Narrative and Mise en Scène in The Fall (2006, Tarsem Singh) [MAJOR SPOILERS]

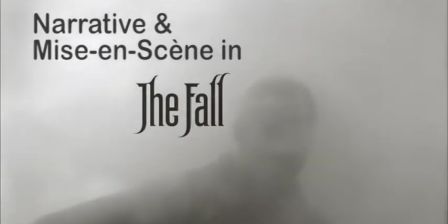Hello, my name is Adrian, and I'm going to talk you through my understanding of the narrative and the mise en scène in The Fall.
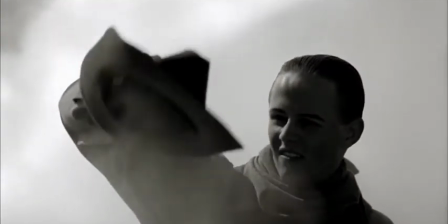Now make sure that you have seen the film first because I will be spoiling quite a lot of the film.
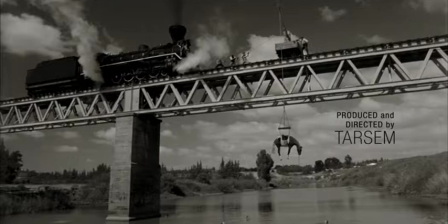Tarsem Singh made this film using his own money so that he could have total control over the story without interference from any studios.
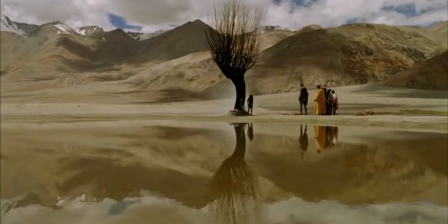He flew his cast and crew to about 20 different countries, with these incredible locations serving as the main special effects in The Fall.
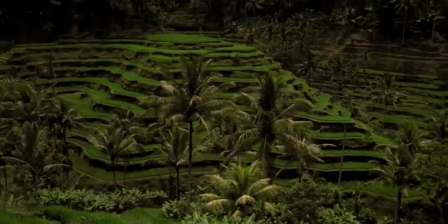And so The Fall is therefore a very personal vision, and for that reason I think it needs to be watched very carefully.
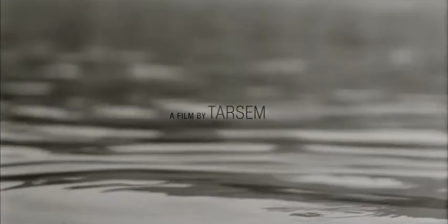The opening credits of The Fall are a little confusing at first, and they don't really make sense to us until later in the film.
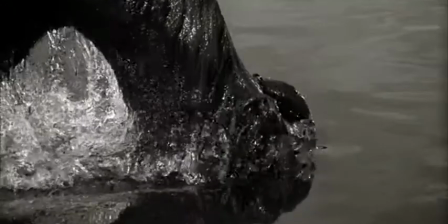There are images of a river and a train on a bridge and a dead horse being lifted out of the water, and there is also a close-up of a heart on a necklace.
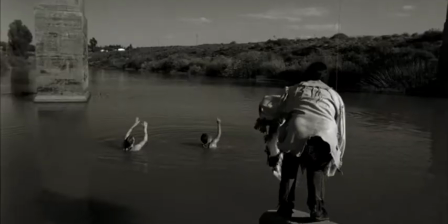This sequence is in black and white because, although we don't know it yet, The Fall is the story of a stuntman who was working in the silent film era in Hollywood.
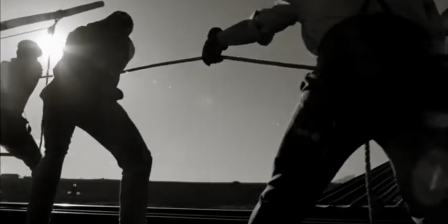As we later learn, Roy was very badly injured jumping off the bridge onto a horse, and he can no longer use his legs.
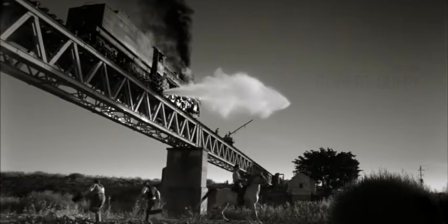This sequence shows us the aftermath of this incident without explaining it,
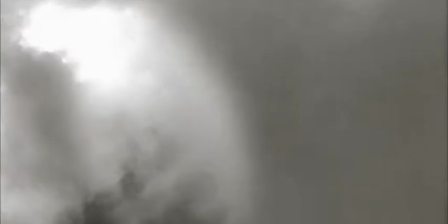so that when Roy tells his story later, we as the audience are able to flash back to this incident.
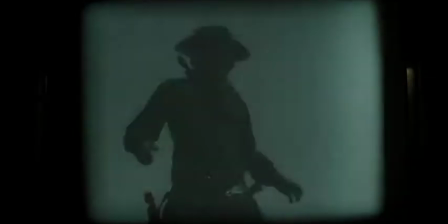We don't actually get to see the fall itself until the very end of the film, when Roy sits with other patients to watch the finished movie.
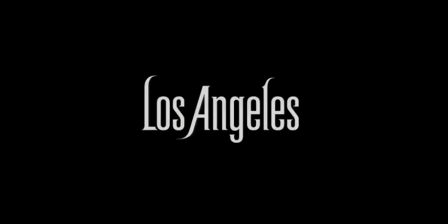The narrative structure of The Fall is really interesting. It's linear, which means that we start at the beginning and go right through to the end,
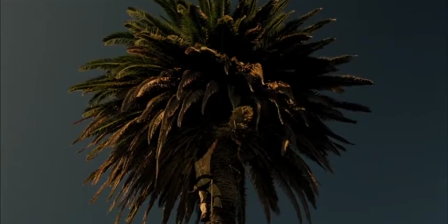even though, as I just said, at the end we get to see what happened just before the film credits started.
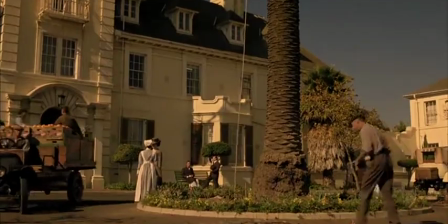The film is primarily Roy's story, but it is also Alexandria's story.
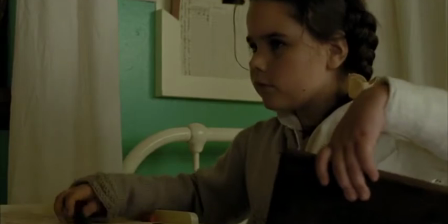She is a young immigrant girl who has also been injured in a fall, and when Roy meets her,
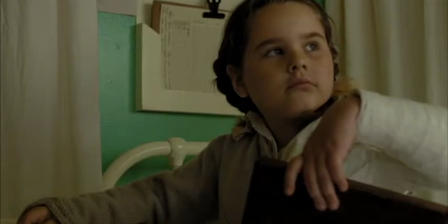he not only sees someone who might be able to help him, but also someone with whom he has much in common.
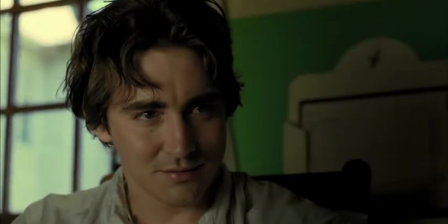Roy wants to take his own life, but to do that he has to manipulate Alexandria into thinking she's helping him without knowing the full truth.
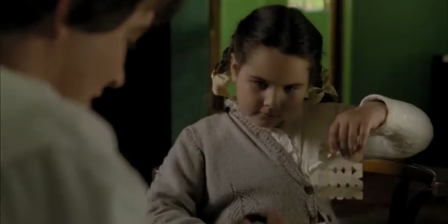He tells her a story, and this is where the two parallel narratives begin. The Fall follows two separate narratives.
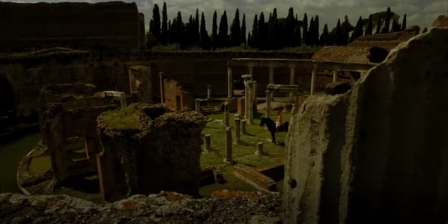Unusually, although Roy is narrating the story, we in the audience are seeing it from Alexandria's point of view.
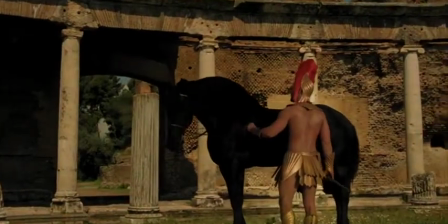These images are how she is seeing Roy's story.
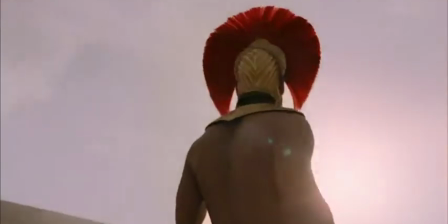This is why everything is so colourful, and the fantasy world being constructed features people and images from the hospital.
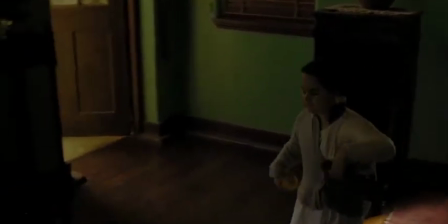The difference between the two is particularly noticeable through the visual design of these two narratives.
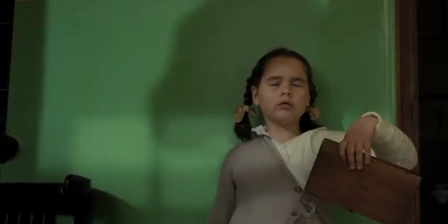We get our first clue that the world we are seeing is hers when
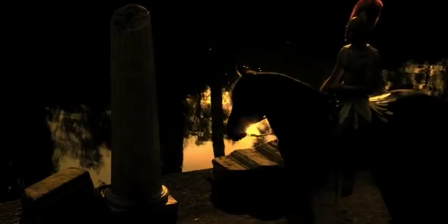she imagines a horse being ridden through ancient ruins after she first meets Roy.
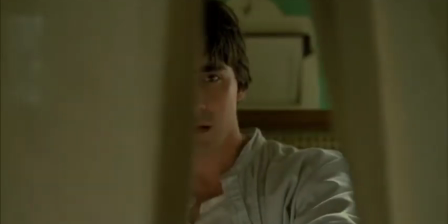The real-world setting is very muted in its colour scheme. Almost everything in this hospital is yellow or green, including the walls themselves.
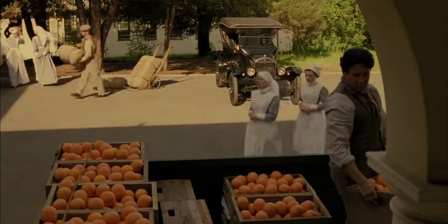The light itself is yellow, making skin tones yellow.
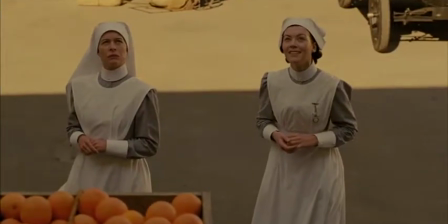This creates the idea for the audience that this place is hot, being constantly bathed in an almost sickly yellow glow.
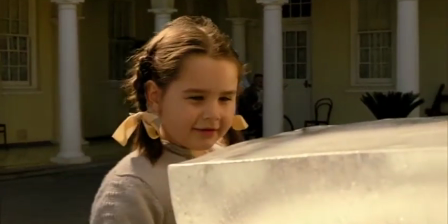The constant sunshine in Los Angeles, where this hospital is located, is actually one of the main reasons that the film industry moved out there in the first place.
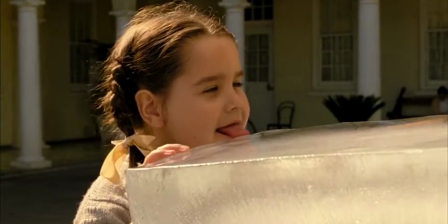Filmmaking requires a lot of light, and in those early days, most film studios used natural sunlight instead of studio lighting.
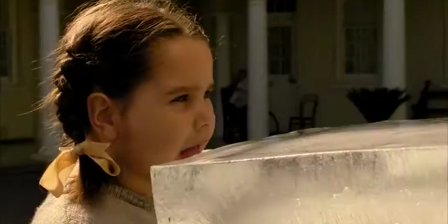You could describe the lighting and colour scheme in this setting as naturalistic.
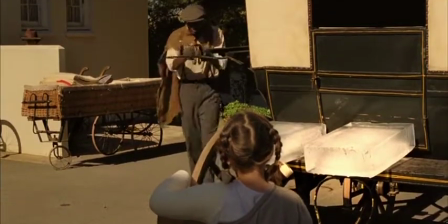A deliberate attempt is being made to almost replicate the black and white photography of the silent films Roy acted in.
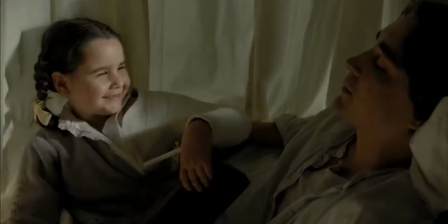These muted colours help to make the contrast between this world and the imaginary world even more stark.
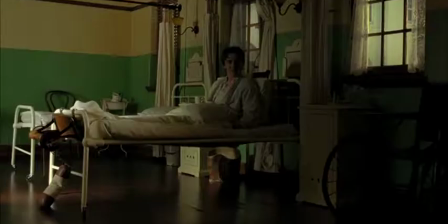When we first meet Roy, he is not in the sunshine, but is instead stuck inside a gloomy hospital ward. Unlike Alexandria, he cannot go out and explore, and this dark, shadowy lighting tells us about his unhappiness and his feeling of being trapped.
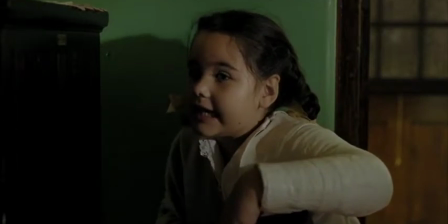Alexandria, on the other hand, is a happy, free-spirited girl, and so we mainly see her in direct light.
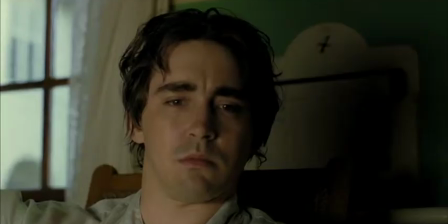They are wearing simple hospital clothes here, but in the fantasy world, the costumes are bright, colourful, and, in some cases, truly bizarre.